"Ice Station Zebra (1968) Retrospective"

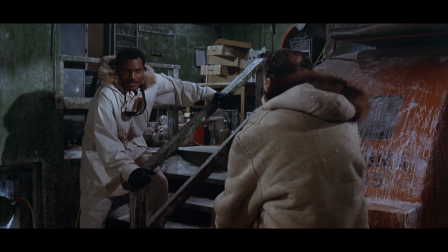750s
Though there are high points in the third act. When it's revealed that Ernest Borgdine is actually the saboteur working for the Russians, his turn is rather delightfully sinister.
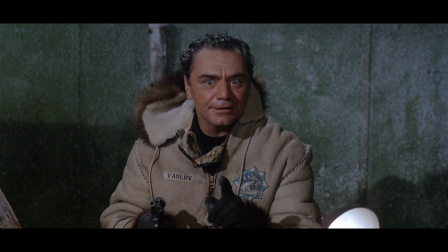758s They say a bull in the ring dies a much better death
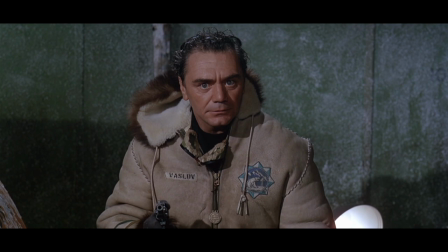765s than a steer in a slaughterhouse. A bull has a chance.
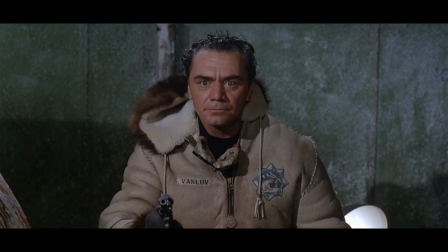773s Do you want to be killed for a bull, captain. What a steer.
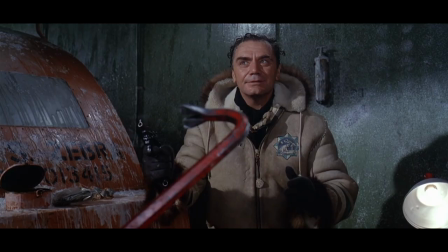779s Now pick up the crowbar.
It seems that during these scenes, he's actually having fun.
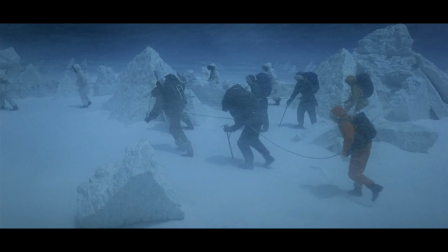784s
I like when McGowan finds the role of film and the detonation device in the gas tank of the snowmobile.
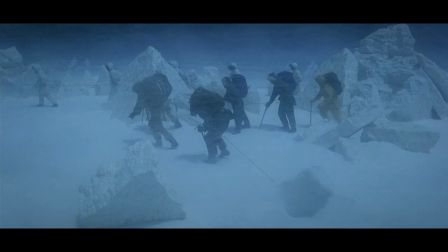789s
This is a really great little scene of suspense and a really cool hydraulic set.
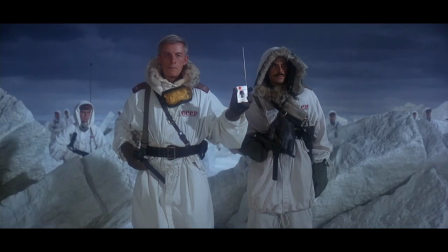796s
But alas, these bits aren't enough to make up for a muddled climactic sequence. Or these obviously styrofoam rocks.
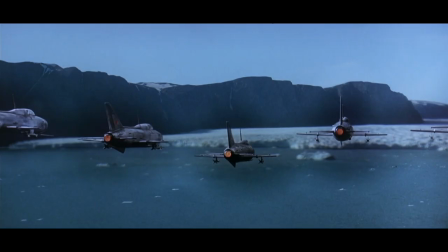803s
Or this clumsy fight sequence with optically inserted smoke and resized cropped film to retain continuity.
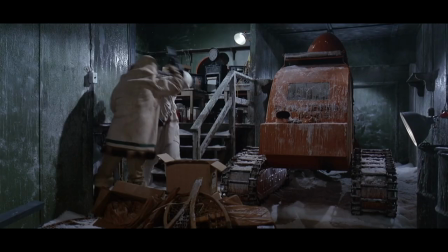809s
Or these abysmal shots of Soviet jet fighters, which Sturges actually lamented later in his career during an interview.
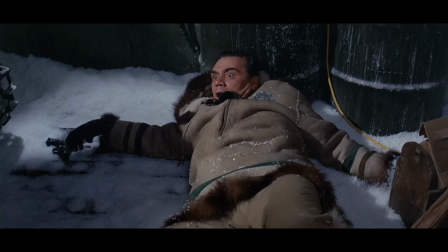815s
And Jim Brown's death during a standoff with Ernest Borgnine, being the result of Patrick McGowan mistakenly believing him to be the real villain,
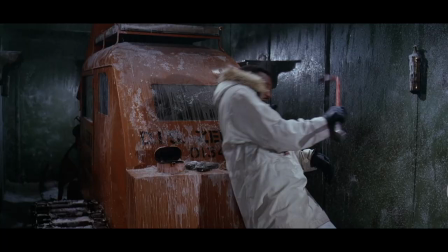823s
is a nice bit of dramatic irony that raises the stakes and shocks the audience.
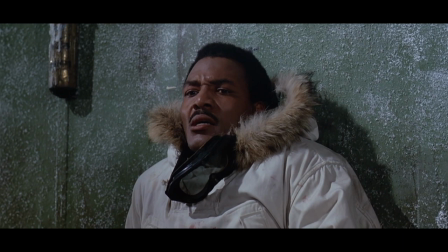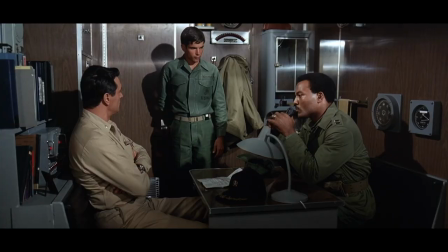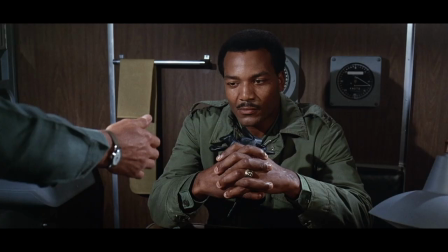841s
though at the same time the film went out of its way to establish brown as a stern gung-ho type whose philosophy on leadership is at
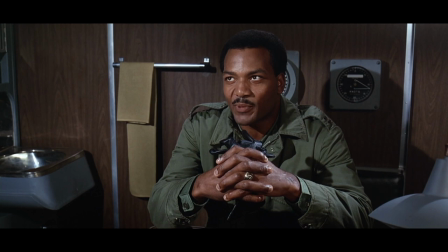848s
odds with hudson's more paternal care for his men you will notify the men that there will be a showdown inspection at 0700 yes sir and lieutenant
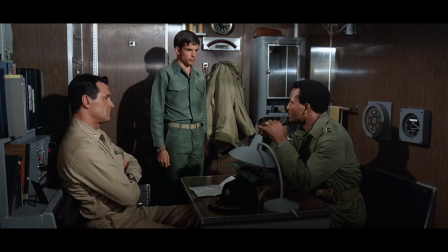857s it will be a bitch yes sir that's all yes sir you
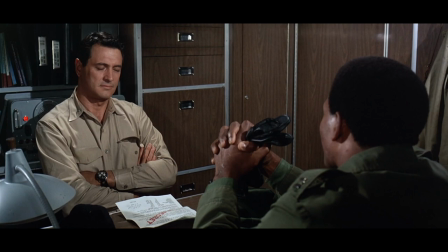867s think i was too abrupt with him I made a point of it. You see, Captain, I've saved a lot of lives by teaching men to jump when I speak.
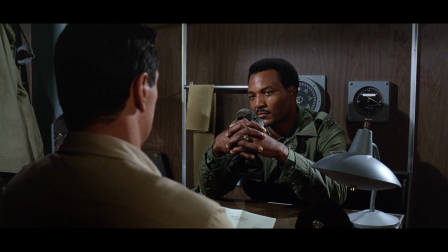875s All right. The young lieutenant's a familiar type, popular with the men. As for me, I measure an officer's weakness by every man that likes him personally.
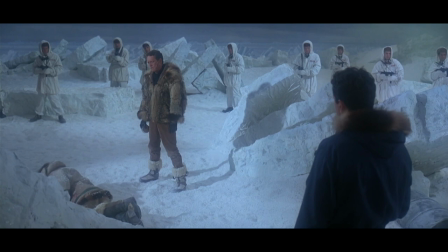885s
The script could have just as easily dispatched with other more sympathetic but inconsequential supporting characters,
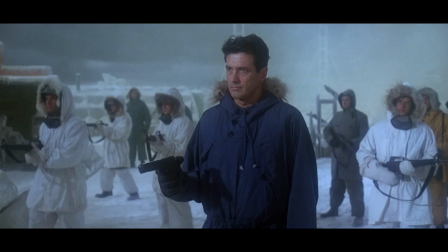891s
played by Tony Bill or Gerald O'Loughlin, and therefore mine some drama out of the climactic conflict with Brown,
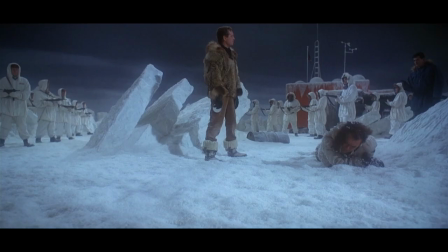897s
say, opposed to what he perceives as Soviet appeasement by Hudson.
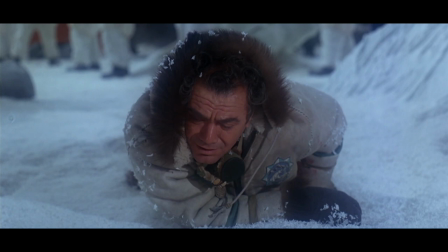901s
Maybe it could have been a three-way standoff with Brown taking control of his men and demanding Hudson give him the roll of film from the satellite. The final climax is a little bit muddled. You're not actually sure what's going on. There are too many MacGuffins, pseudo-MacGuffins, double crosses, and the mounting of the actual climax,
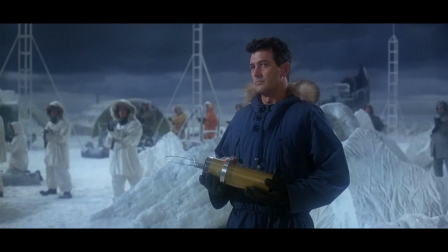920s
it doesn't really go off because the suspense really isn't there. There's too much brokering and threats that never come through.
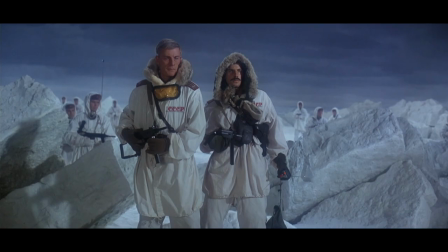927s
So we're just kind of sitting in this like odd detente. Now it's ultimately satisfying in the way that it ends, where it shows that there could be sort of a peacetime friendship,
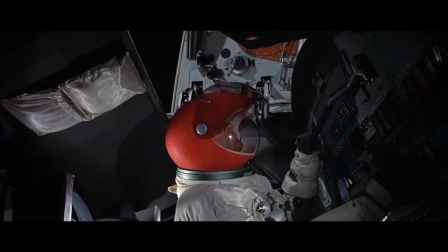936s
mutual understanding between us and the USSR, which is a theme that Sturge is also employed in Marooned,
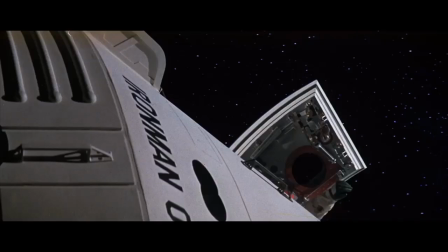943s
where the stranded crew of the American space shuttle are given a hand by the communist Russian satellite.
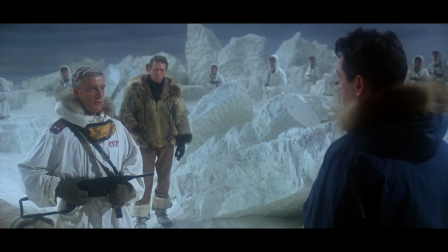950s Commander Faraday, the capsule has been destroyed. Our mission is therefore accomplished, at least in part. Your mission is also accomplished to the same degree.
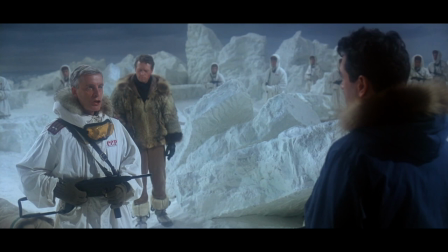967s It is unfortunate that the officer was shot, apparently, by accident.
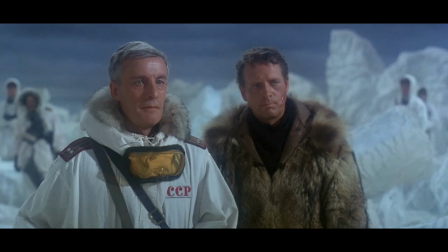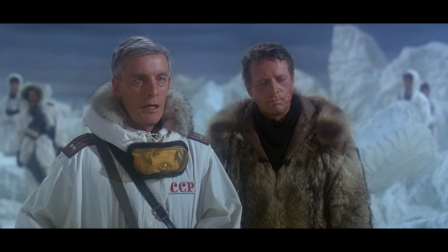980s Yes, but the conflict between us would be pointless. I've given the command to my fighter planes to return to base.
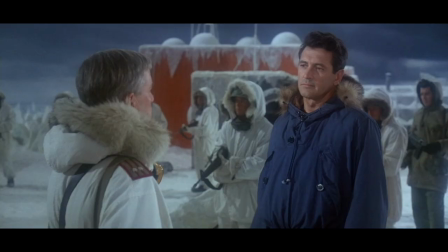989s My men and myself will be picked up within the hour. And we'll be on our way.
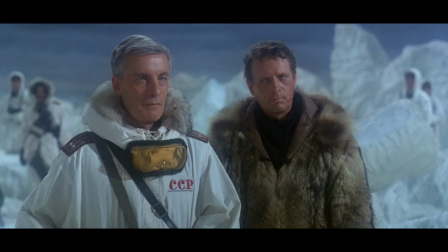998s We're a long way from home.